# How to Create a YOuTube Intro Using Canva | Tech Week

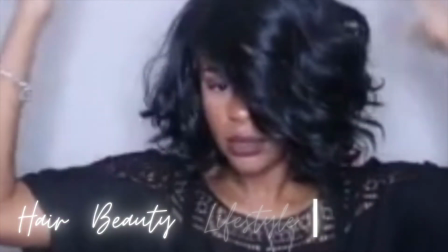[0:00] cheek. Please don't give me hype. I'm hype. Left cheek, right cheek. Write my name in ice. Real ass, real ass, real ass, real ass.
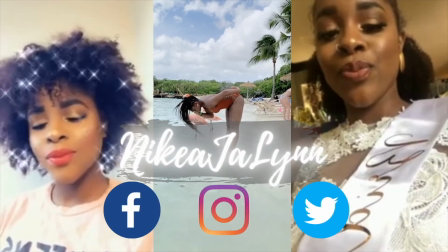[0:09] Got this shit from Tina. I'm a
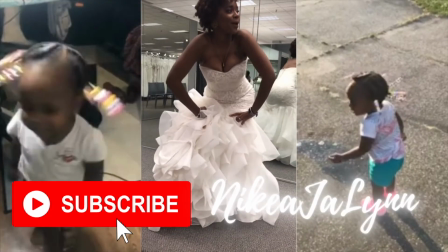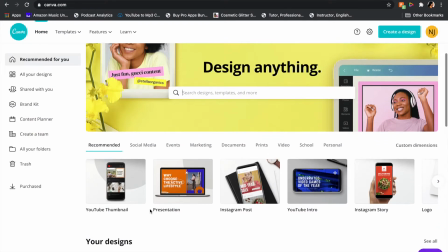[0:15]
Hey beauties, y'all see that bomb intro I just created using Canva? Well, I'm about to show you exactly how I did it.
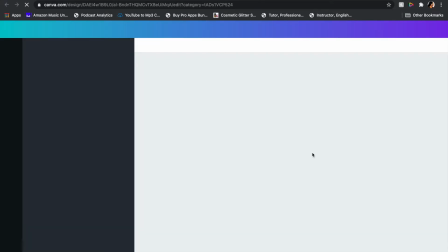[0:22]
So you're just going to go to YouTube intro on Canva, and remember, it is free.
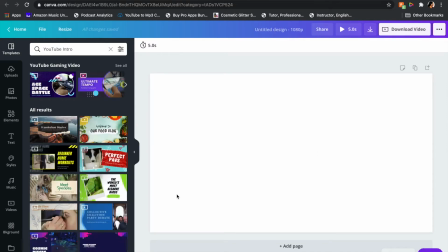[0:28]
So this makes sure that your video has the proper dimensions and you don't have to worry about resizing it or anything like that.
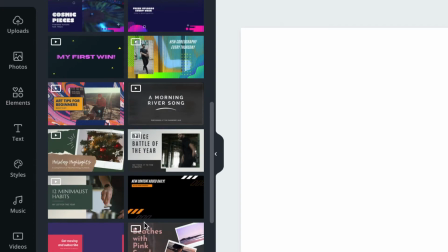[0:34]
So they have plenty of templates that you can use, designs, all that stuff that are free for you to use.
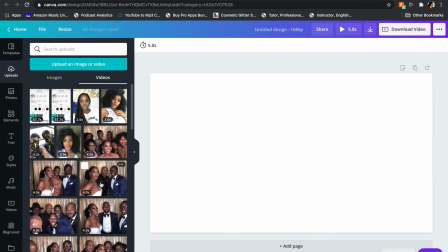[0:40]
But I decided to start mine from scratch.
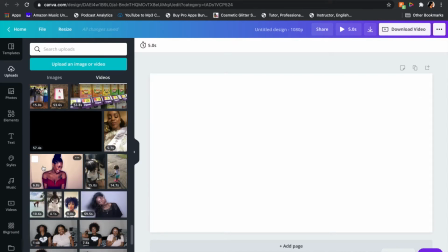[0:44]
So as I've mentioned in previous tech videos, you can upload your own videos to Canva.
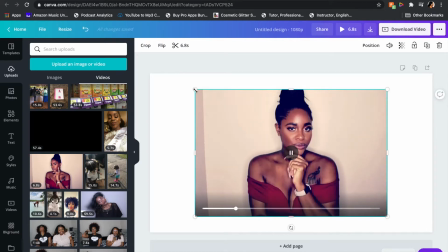[0:50]
Just click and drag and drop right into Canva.
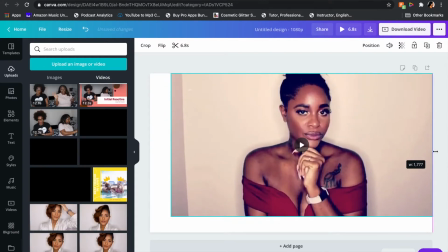[0:54]
And this is actually a little GIF or GIF that my Google Photos created for me of some different pictures that I had up.
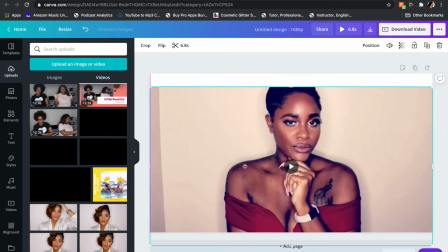[1:01]
So I'm using this for the first page of my intro,
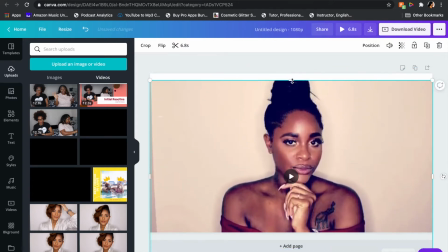[1:05]
and I'm just going through and resizing it to make sure that it fits on the page and in the frame exactly how I want it.
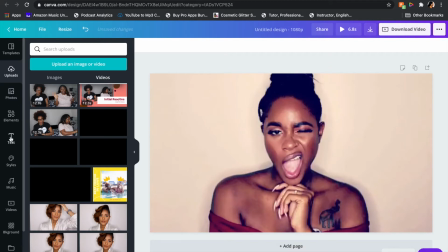[1:13]
And that's the good thing about choosing this template or this format.
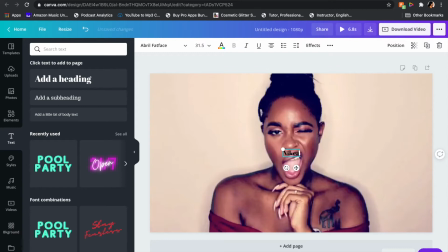[1:17]
It already has the correct sizing for you, so you don't have to worry about that. Now I'm just going in and adding my text. So in my intro, I just want people to know my name. So this is who I am.
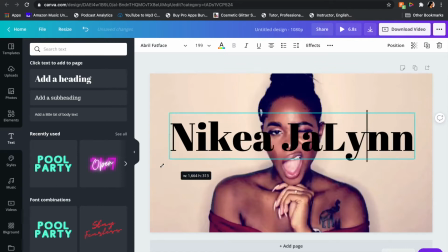[1:29]
I'm going to put that first, so you know what page you're coming on to. All right, so I'm sizing it up, changing the color, picking my font.
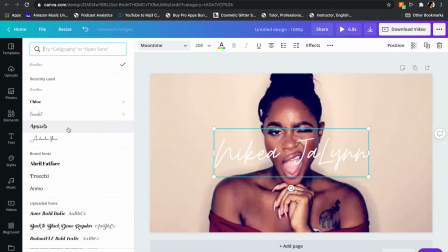[1:36]
So remember, Canva does have free fonts that everyone has access to, but there are also fonts that you can choose to pay for if you upgrade to Canva Pro.
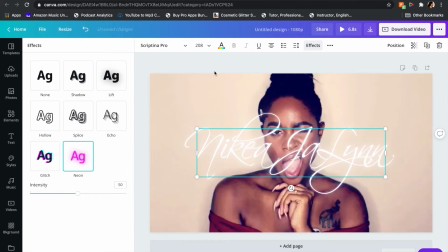[1:45]
And you can also upload your own fonts. And here I'm adding an effect.
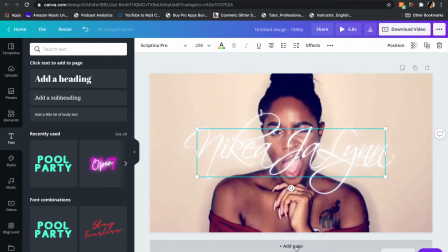[1:49]
This was neon, so it adds a nice glow to it. So I'm just trying to get it popping, you know, draw attention to it.
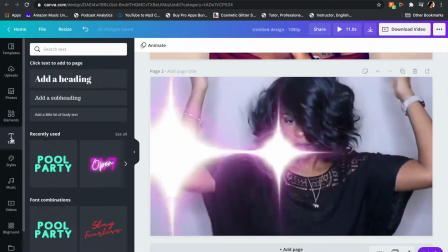[1:59]
All right, next I added this video, which was a little snippet from a video that I had uploaded on my YouTube. And on this page, I'm gonna put what my channel is about. So I do hair, beauty, lifestyle, mom life.
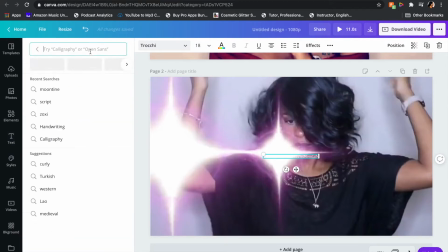[2:13]
That's the content that I tend to create. So I'm gonna put that on this page. So introduction is just like an intro to you, to your channel, to your page, what it's all about. So that's what I'm doing in my intro video here. You know, it's gonna go by very quick, but it'll catch somebody's attention.
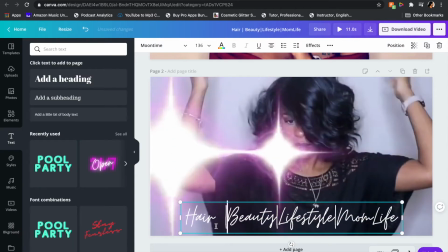[2:31]
And then just adding that font there, sizing it up.
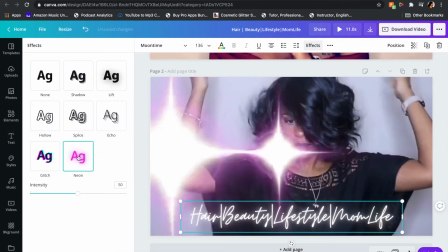[2:35]
And one thing that I like about Canva is adding the effects to my fonts to really make them pop out on the page and not just having a flat font.
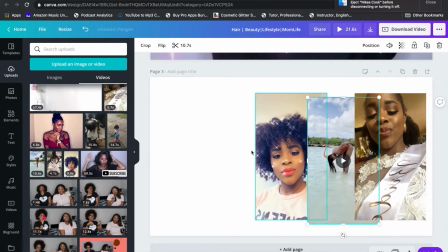[2:44]
All right, now I'm going to another page yet again. So I'm adding some videos from my phone.
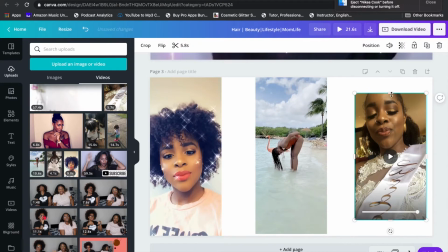[2:51]
I think these are from like Snapchat, Instagram. So I'm just adding these three videos and just sizing them up to fit on the page.
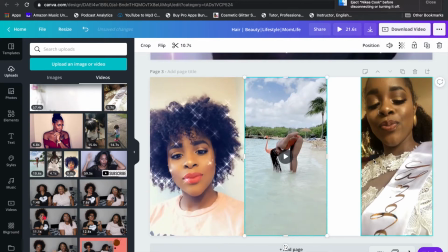[2:58]
And they're all gonna actually play at the same time on my page, or on this page during the intro.
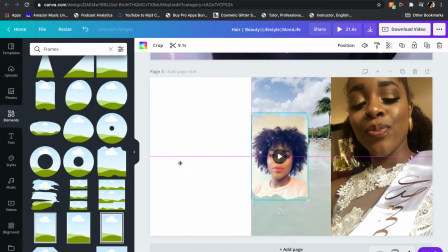[3:07]
And then for this page, I'm going to put my Instagram.
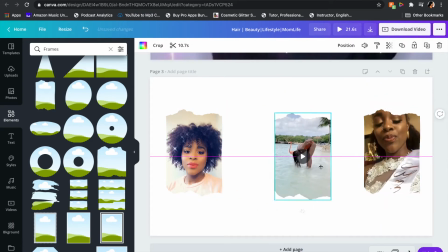[3:13]
And I went back and put some frames in.
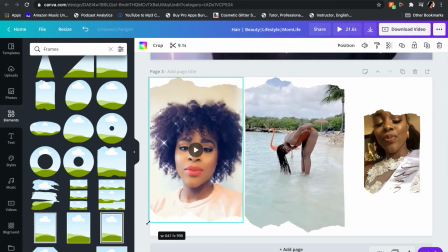[3:17]
So frames, you just click elements on the side, and you can add these frames where you can put your pictures inside of it.
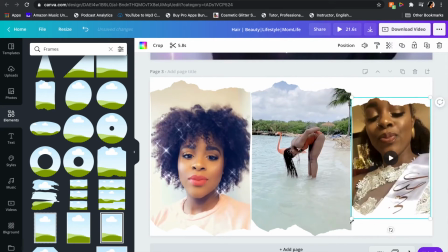[3:26]
You can choose to do this or not to.
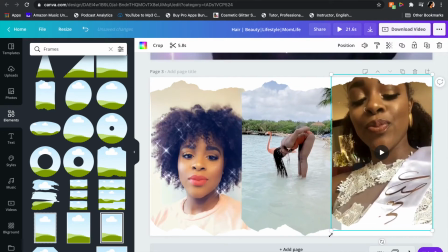[3:28]
In the original version of my intro, because I'm remaking this for you all, the one that I have playing at the beginning of this video doesn't have frames,
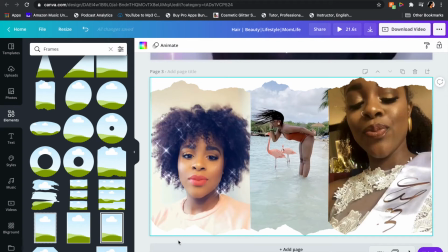[3:36]
but you can choose to use these frames and it will fit your picture inside the shape that it has there.
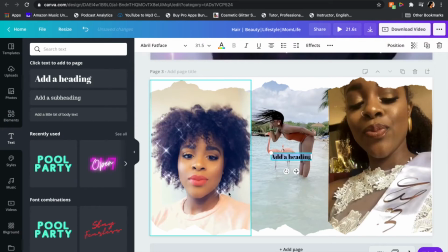[3:42]
So that's just to add a little more spice and funkiness to it.
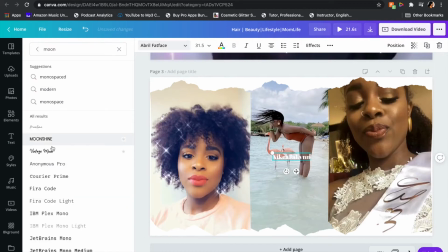[3:47]
And as I mentioned, I'm just going to put my Instagram social media handles and encourage the viewers to follow me.
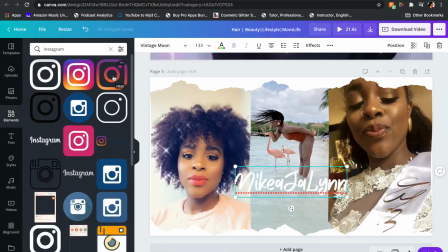[3:55]
And then luckily here on
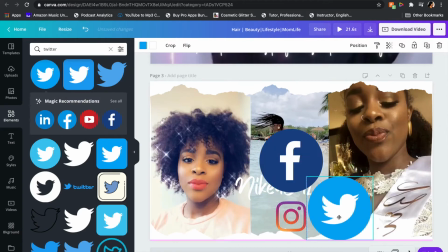[3:59]
Canva, they have some free Instagram, Facebook, Twitter logos that you can use for your designs.